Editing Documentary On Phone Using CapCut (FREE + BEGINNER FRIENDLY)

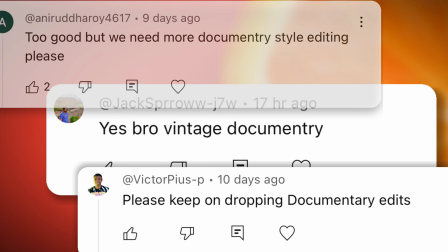Editing documentary on my phone.
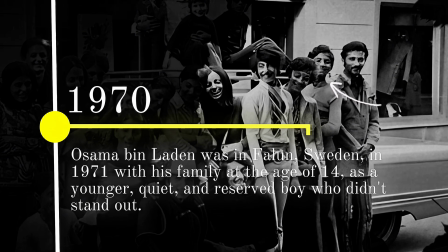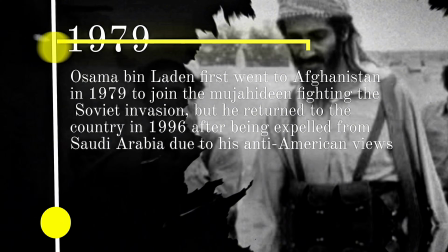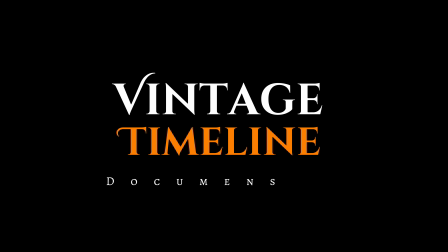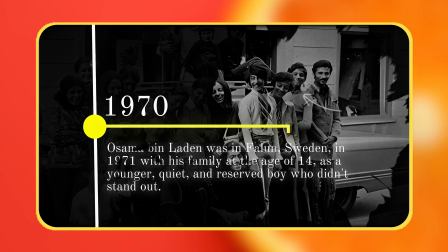In this video, I'm going to show you how to make this professional documentary style vintage timeline using just your phone and free cap cut.
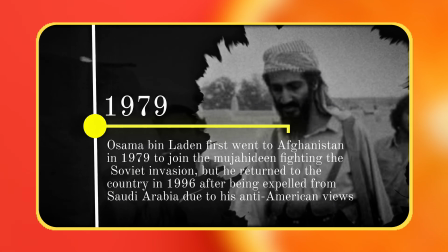This video is specifically designed to polish your documentary editing skills.
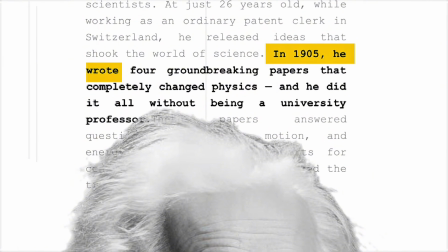But in case if you want a tutorial for this Vox style animation, like the video and comment, I want Vox style documentary tutorial.
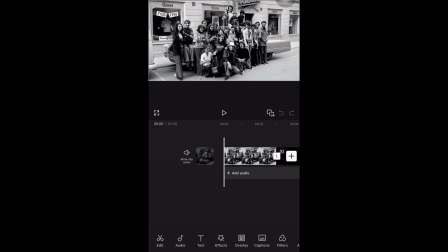So let's start editing. I am starting with this image, just adding it to my timeline. and then I will set the duration at 5 seconds.
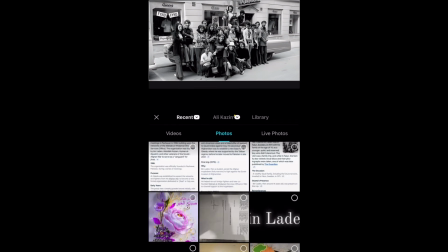And to add that ink splash effect you just seen in the preview, I will tap on overlay and add this ink splash effect that I have specially designed for this tutorial.
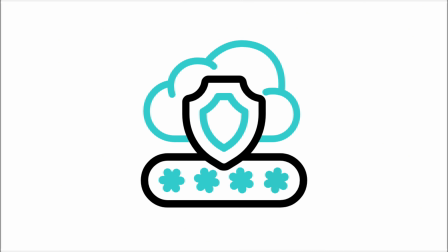By the way, I have attached all project files in the description, but it is password protected which will be revealed halfway through the video. Download the project files so you can follow along. Just pinch and zoom to increase the size and place it where you want it.
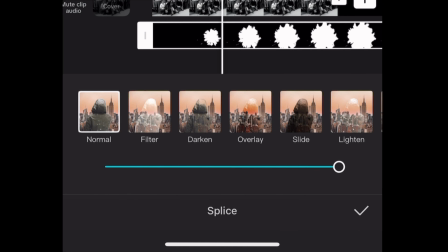Okay, now I will tap on splice and choose darken. Then I will also decrease the opacity to 80% for a cinematic effect.
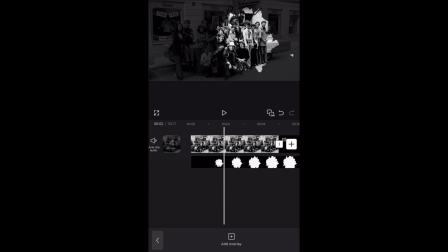I will just move the overlay a little bit,
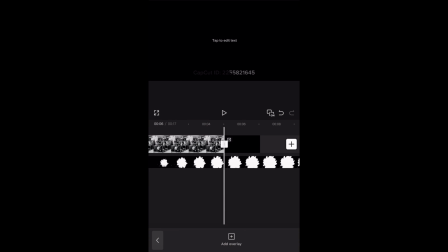just deleting the excess part of the overlay to do so. Tap on the clip, hit split and simply delete the later part. Here I will add two keyframes, one at the end and another in the very beginning of this clip. clip.
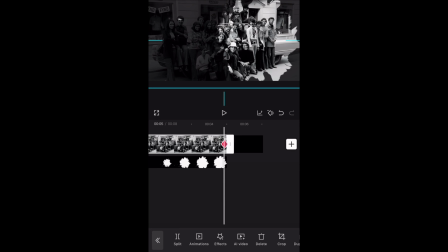Then adjust the scale on both the keyframes. I will zoom in the image at different points on both the keyframes.
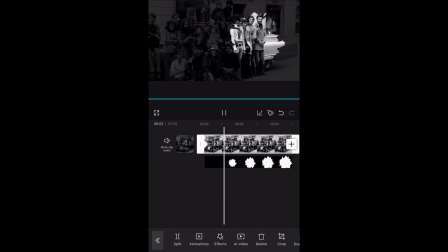This step will bring this cinematic and smooth motion in image.
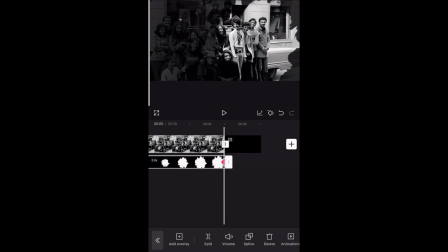Then we'll do the same for the ink splash layer, just adding two keyframes both at the beginning and the end of the overlay clip, and zoom in at the last keyframe. I will delete this cap cut end clip and duplicate this image in the overlay twice.
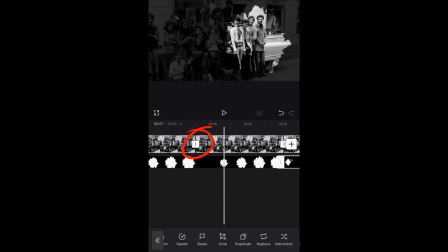Then tap in the middle of these two clips and you can choose from a huge range of animations.
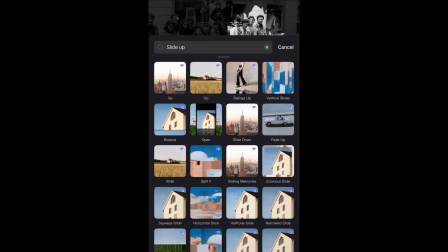I will search for slide up and choose it, then tap on apply to all clips.
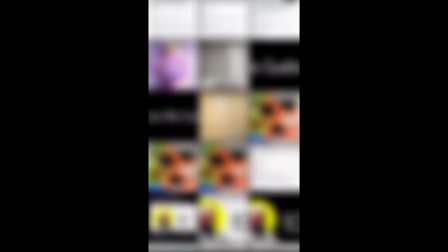Now select the clip and tap on replace and I will replace it with this picture of Osama Bin Laden.
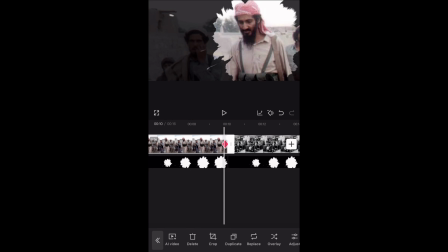Keeping the cursor over the second keyframe I will adjust the image position.
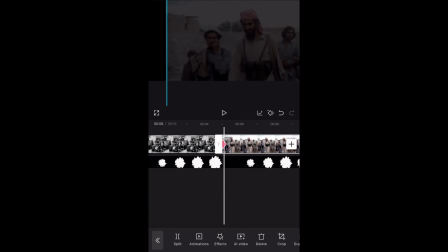Then move to the first one and we'll do the same same
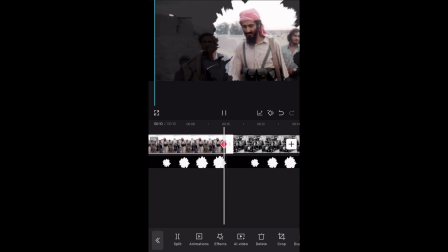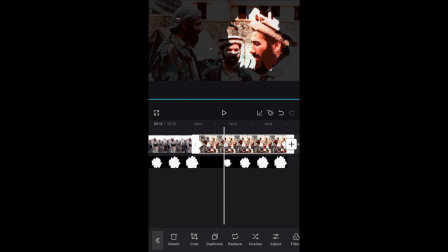for the second copy of the image just replace it with any other image and adjust
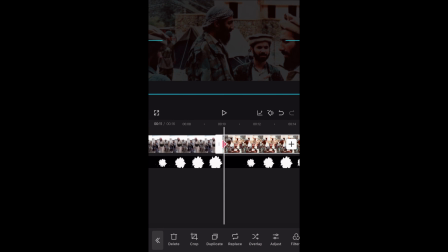the position at both the first and second keyframes then
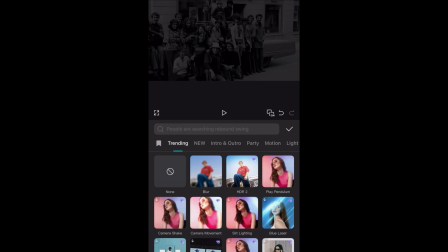i will tap on the effects then video effects and search for old tv 2 and add it to my timeline here
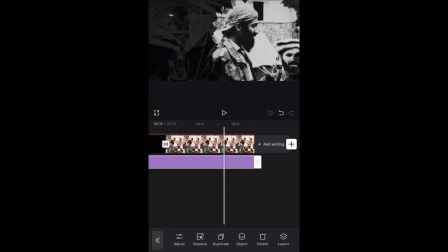i am increasing the duration of the effect i just applied then tap on object and choose all videos
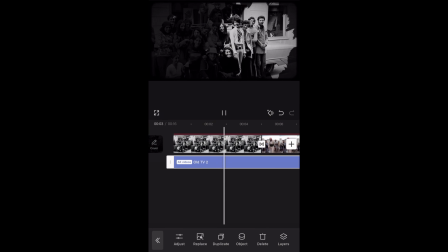so this effect is applied to all the clips it will create this 90s tv style flicker to these clips
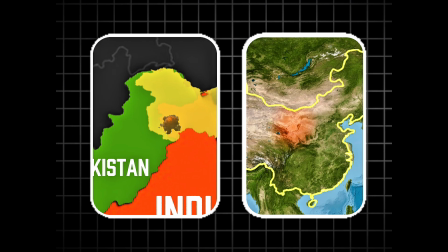if you're really enjoying this video you should also watch the map animation and documentary editing videos that i created on my phone using cap cut
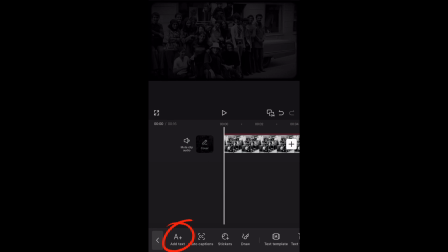then hit text and i will type in some dashes i have typed
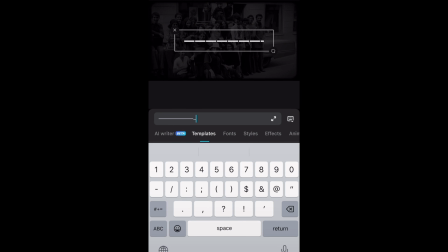in 20 dashes you can add as many as you want then
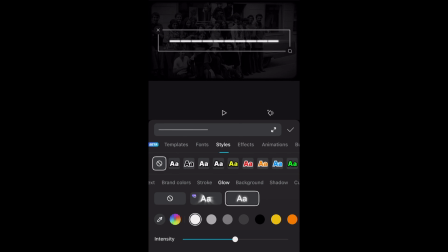go to styles and tap on glow I will set an intensity of 10% and the range at 100%.
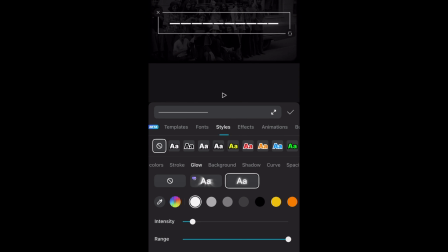Then go to Spacing and set the character spacing at minus 3.